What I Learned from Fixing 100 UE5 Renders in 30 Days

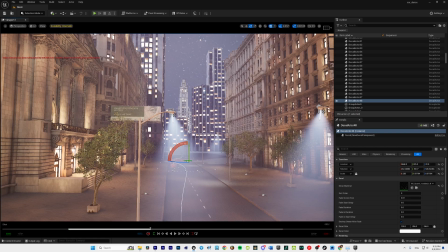0:00 Have you ever created your scene inside of Unreal Engine and realized that it looks awful?
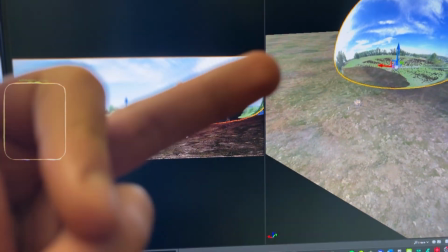0:04 You spent hours trying to fix it and at the end you are still not satisfied with the result.
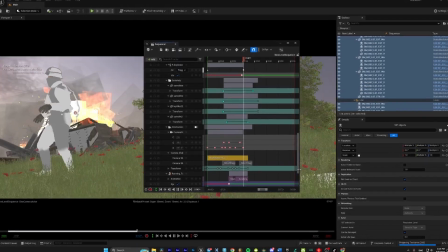0:09 This happens because everything you do with the looks of your scene is a bunch of chaotic decisions, so you become a very inconsistent artist.
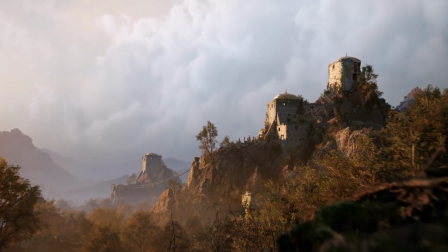0:17 Sometimes you can get good result, but mostly it's a huge struggle for you.
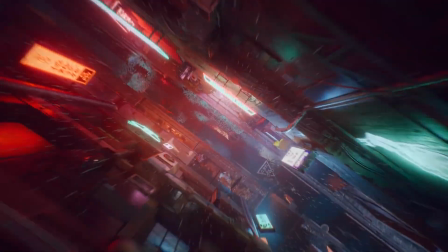0:20 And in order to help you, I'm gonna show a simple system that I developed for myself and it helps me on every project that I do.
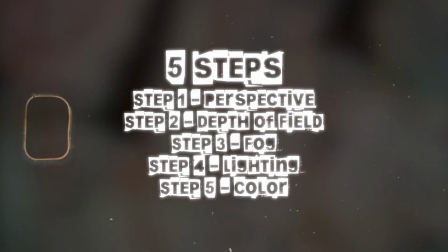0:27 It has only 5 steps, and if you follow them all, you will have 0 chances to make your scene look bad.
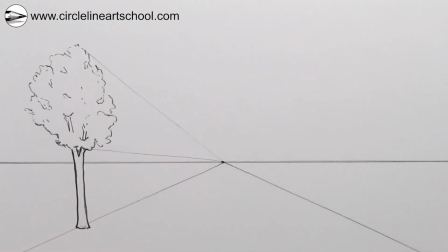0:32 And it all starts with the perspective. It helps us understand the depth of space and the placement of objects in relation to each other.
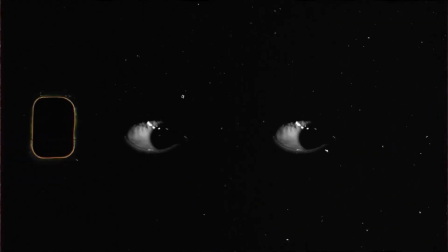0:40 In real life we have 2 eyes, and each one sees the world from a slightly different angle.
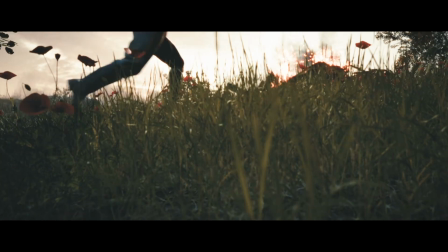0:45 This allows us to easily judge the distance between objects. But the viewer will be looking at our work on a flat screen, where no real depth exists.
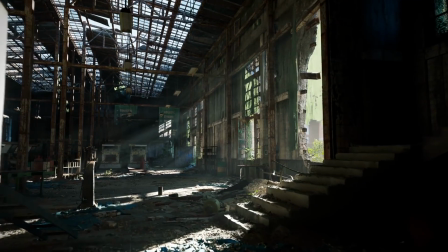0:53 Our task is to trick their perception and create the illusion.
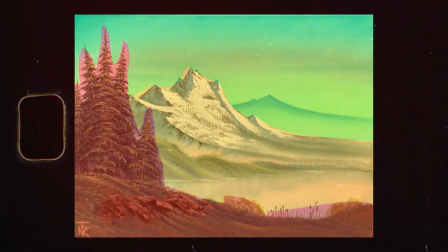0:56 Great artists and directors always structure their compositions in a way that creates multiple layers, using objects in the frame to form leading lines.
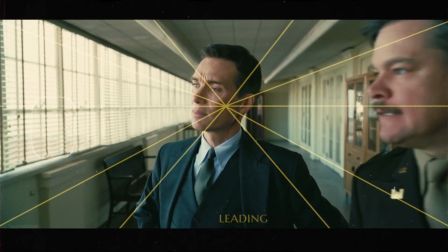1:04 Let's apply this principle in our work as well.
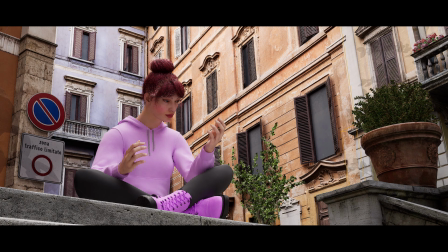1:07 As you can see, now we have a clear separation between the distant and close objects that I just added, as well as our character.
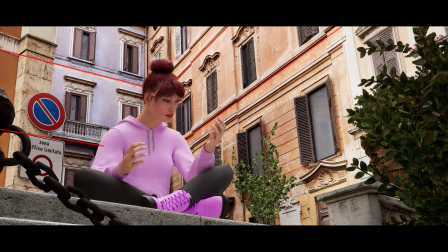1:14 It's easy to see the lines in the background, which guides the viewer's attention exactly where I wanted to go.
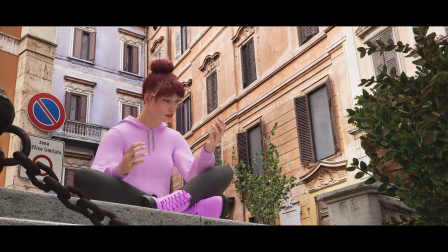1:19 By the way, you may have noticed that I composed the scene using the rule of thirds. You probably heard about it.
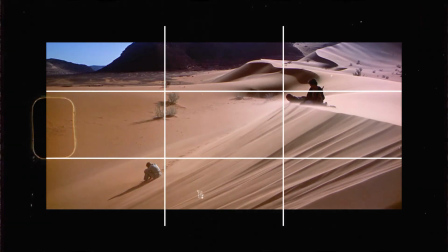1:25 It's very simple. You just need to place the key objects of your frame along these lines and at their intersections.
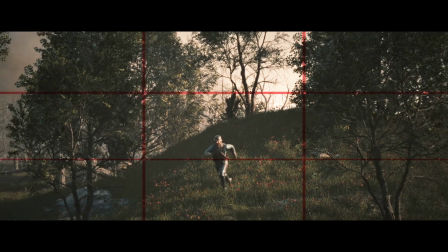1:31 It's one of the easiest but most effective techniques, and I use it almost on every project.
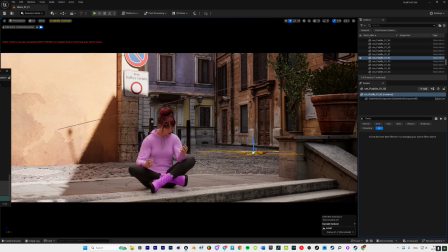1:35 So don't hesitate to do the same, especially if you're a beginner. Look, we simply move the camera and the main character and it already looks better.
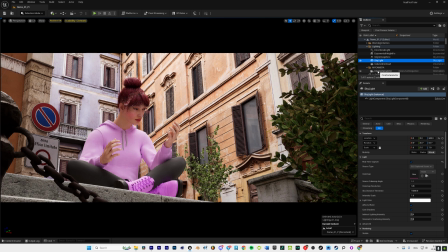1:43 But we are not done yet. Let's keep building depth in the frame. Our next tool is depth of field, a basic camera setting that you are all familiar with.
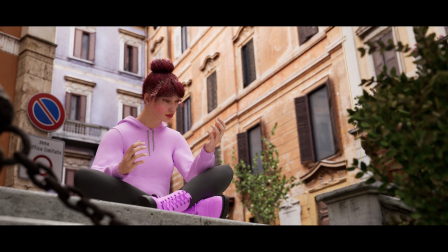1:50 Let me quickly add it, and boom, now it's even easier for the viewer to understand what's happening in the scene.
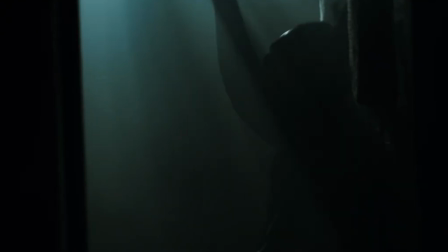1:55 Another element that's almost always present in visual art is fog.
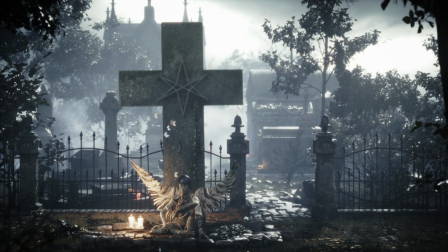2:00 Nowadays fog is used practically everywhere, and we have got so used to it that we hardly notice how fake it often looks.
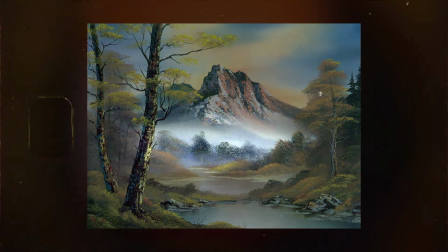2:06 Think about it. How often do you see such dense, concentrated fog in real life?
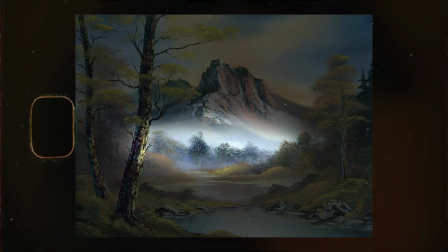2:11 But in an image it works really well and makes the scene much more better. So we'll be using it inside of Unreal Engine.
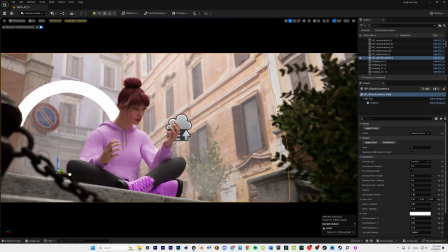2:18 We will make it volumetric and use blueprints to add it to certain areas. Now let's talk about lighting.
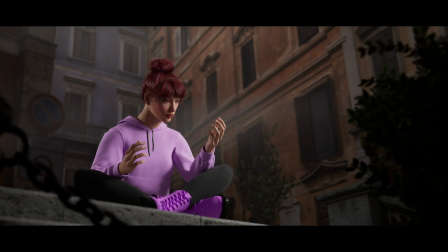2:23 For this we have a simple rule, just like the rule of thirds, and it always works.
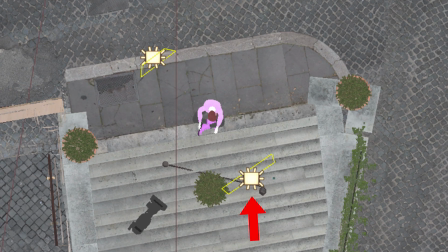2:28 The idea is that our main light source is placed at a 45-degree angle to the camera, giving us the primary lighting on our character. Then we add a second light source, called the rim light, at a 135-degree angle, positioned behind and slightly to the side of the character.
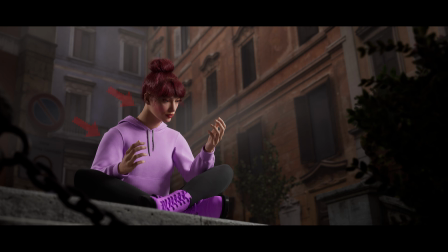2:44 This helps them stand out from the background, giving us nice shadows and depths. But we still need some more contrast, and this is where color comes in.
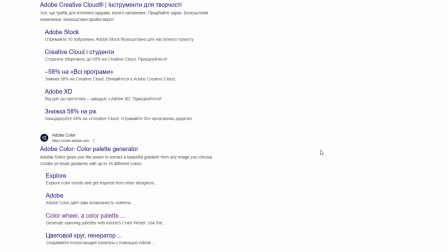2:53 The most easy solution is to go to this website, where you can see all possible color schemes.
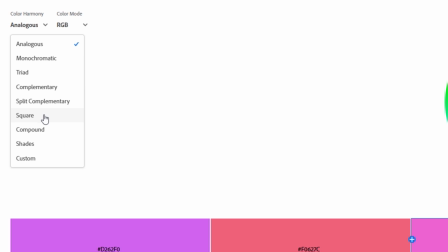2:58 You can choose a complementary scheme, split, monochromatic and so on, and then adjust them however you like.
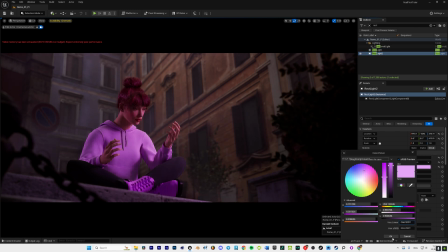3:04 I will pick the scheme I like, then simply copy the values into Unreal. And here is our result.
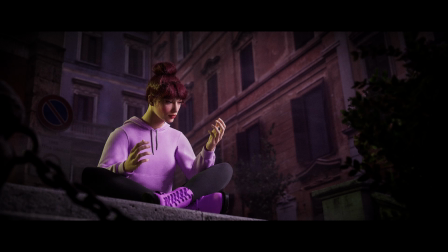3:09 I think that it looks great and much more better than the still shots that I started with.
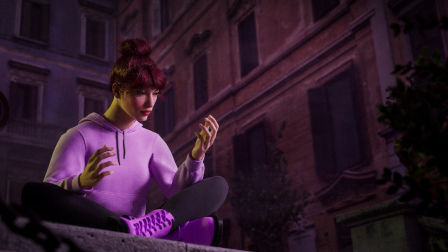3:14 And as you probably noticed, I wasn't trying to sell you anything in this video, so if you like the information that I give to you for free, please check out my other videos.